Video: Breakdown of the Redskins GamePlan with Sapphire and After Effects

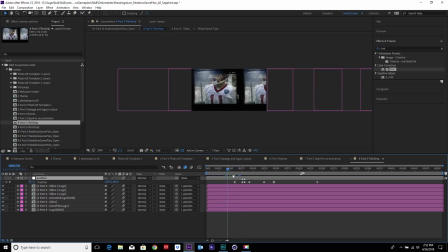250s
Here we have it set up already. This is the movement that we finalized and we're happy with it. Ending at our games plan, our logo animation. And the easy thing to do is we can duplicate it. Now, the way we created this, we can duplicate it and just replace some of these frames with different frames that we created.
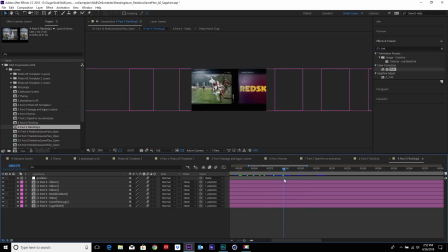267s
So now we have a variety of film strips to create our environments.
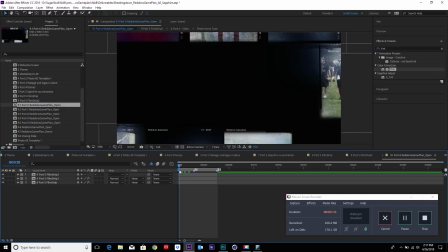272s
So let's start building the open. So from here, since we have this open, let me show the beginning of it.
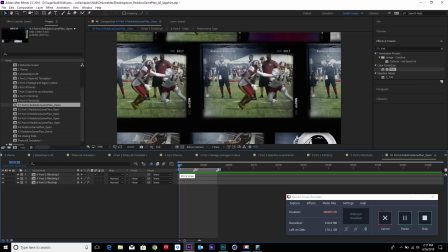281s
You'll see right here, we have our establishing shot. You know, it looks kind of cool.
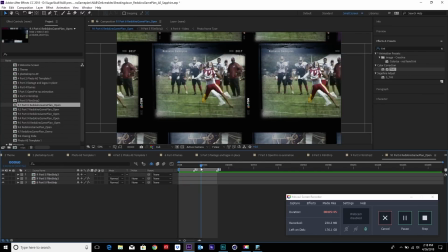287s
Everything's coming in real fast. But as you can see, everything is really flat. I mean, there's no real separation for it. So the first thing we want to end up doing It's going to add some S blur, basically a sapphire blur and levels.
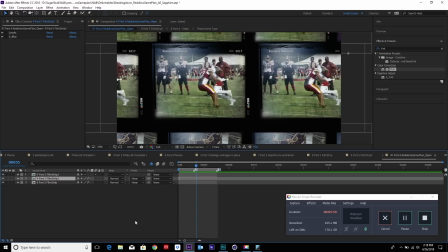301s
This way we're pushing everything out and separating it, so it gives it almost a depth of field look. You see the style. So now you can see the separation, everything. We added the blur, and we also added the levels to crush the colors.
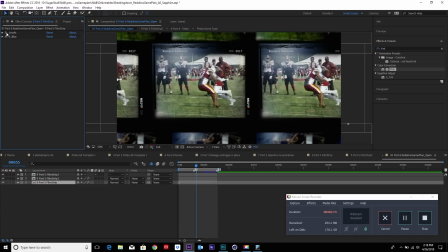317s
You can see if I turn it off and on, you can see it crushed the colors to give it atmosphere, and the blur as well, sapphire blur. And again, same thing, I'm using sapphire blur because that's such a really nice amount of presets. I mean, and also settings that I can tweak it exactly how I want. Also, I want to tweak it the way I like it. If I reset this, you can see it comes out super blurry.
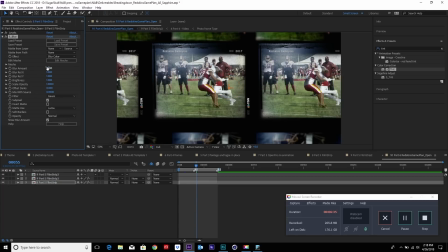337s
But what I want to do is just keep it at like a base level of 10. And you still get some detail, but also separation. Once that is done in this piece, we want to kind of add the remaining of it, which is a film strip at the bottom.
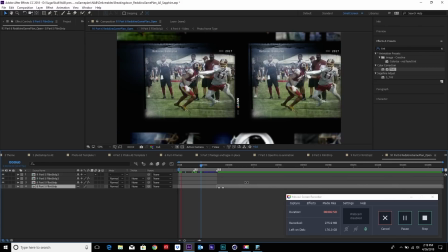352s
And then you can see from here, it goes from our establishing shot.
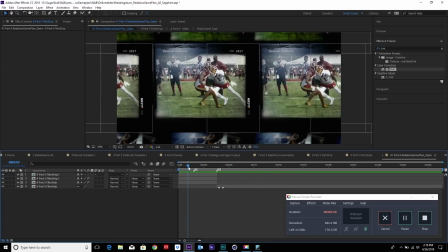360s
Oop, good if I turn it on. It goes from our establishing shot
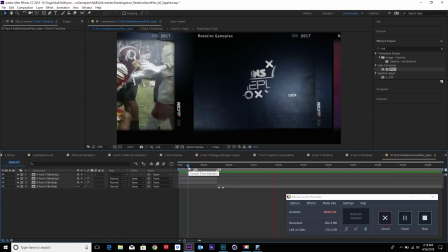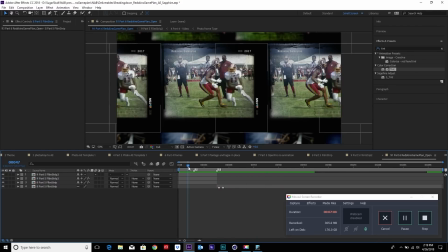369s
to the rest of the animation. But right now, it's just kind of just linear.
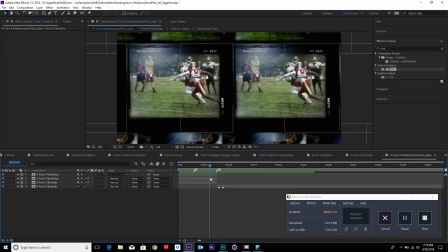377s
Nothing really is changing about it. So we want to make it a little more dynamic, make it just more interesting for the viewer.
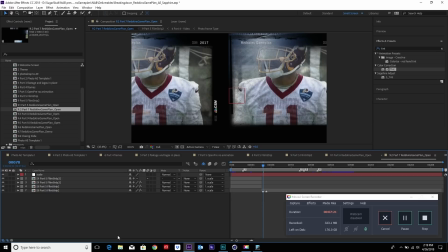383s
So what we're going to do in our next version, we're going to add a little bit of push in. We're doing that with a scale null right here that we parented.
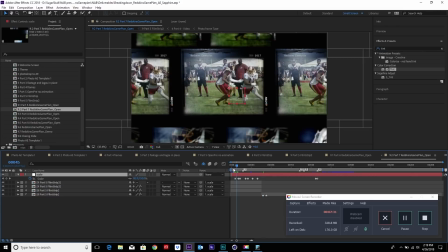392s
We're actually giving it as you can see the keyframes, we're giving it a sense of the camera pushing in and out,
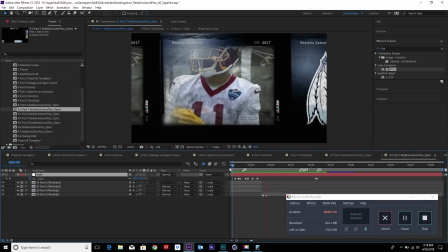401s
just a little more exciting and just dynamic look to it, you know, like a little rack focus kind of style looking.
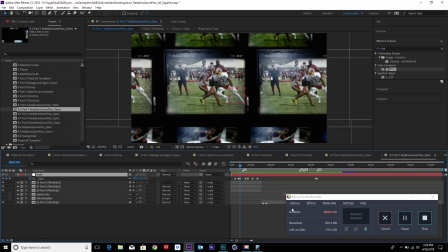407s
From here also, another thing we're going to do is going to be,
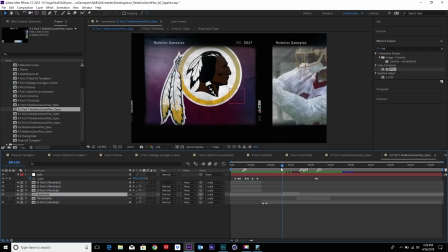420s
from here, what we're gonna do
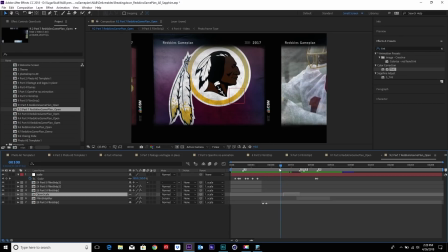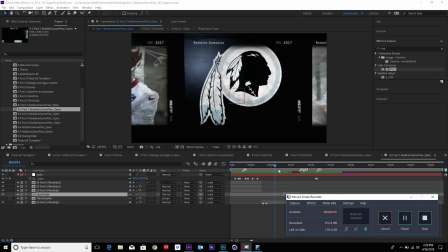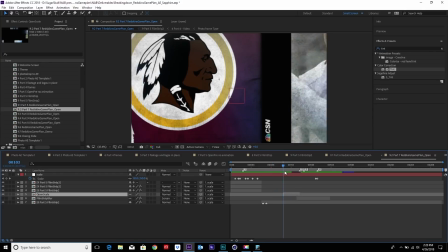432s
is do a quick crash zoom in here, as well as we're gonna add a little bit of glow blur to the end.
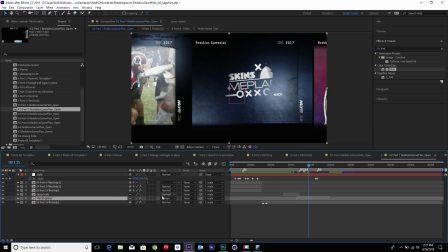441s
And I'm doing that again. I'm basically duplicating the bottom part, adding it as a screen, and adding again my sapphire blur.
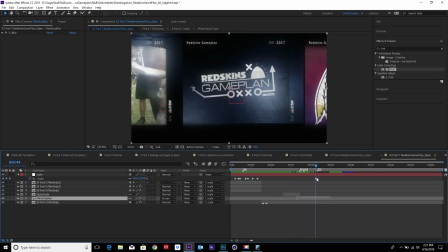449s
So I'm blowing it out to the beginning, and then slowly dissolving to my resolution, to my logo resolve.
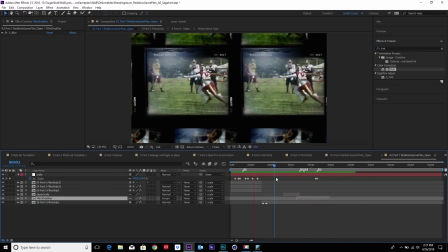455s
So you can see now it moves a little more, just has a little bit more dynamic movement altogether. Moves in, moves out, and a little bit of like finishing to the end.
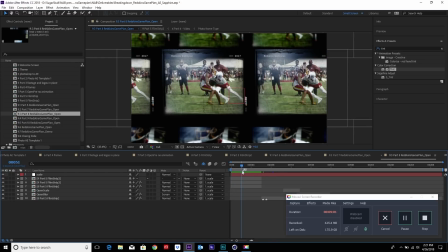465s
For the next part, what we're gonna do is start adding some light to it, you know, some flares. And I think it's something that Sapphire is super strong at creating, is making really nice light effects and comping effects to your composition, which is something I really enjoy doing.
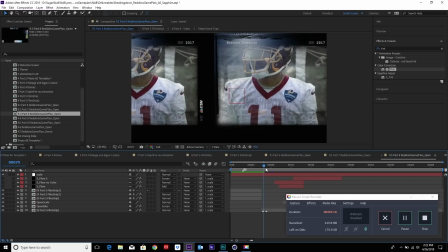480s
What we're doing with that, and actually what we're gonna use that in the builder, I'm gonna show you the examples that I made right here by turning these on.
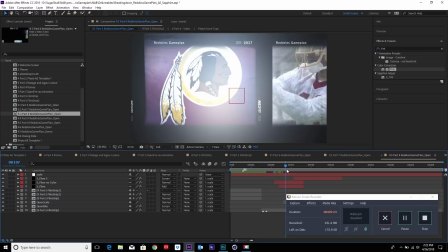487s
So you can see I'm adding these kind of atmosphere glows, highlights to the graphics.
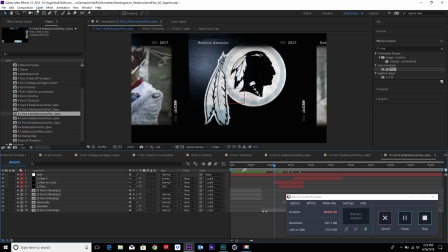495s
And let me show you how I created that. So we're gonna create a new solid.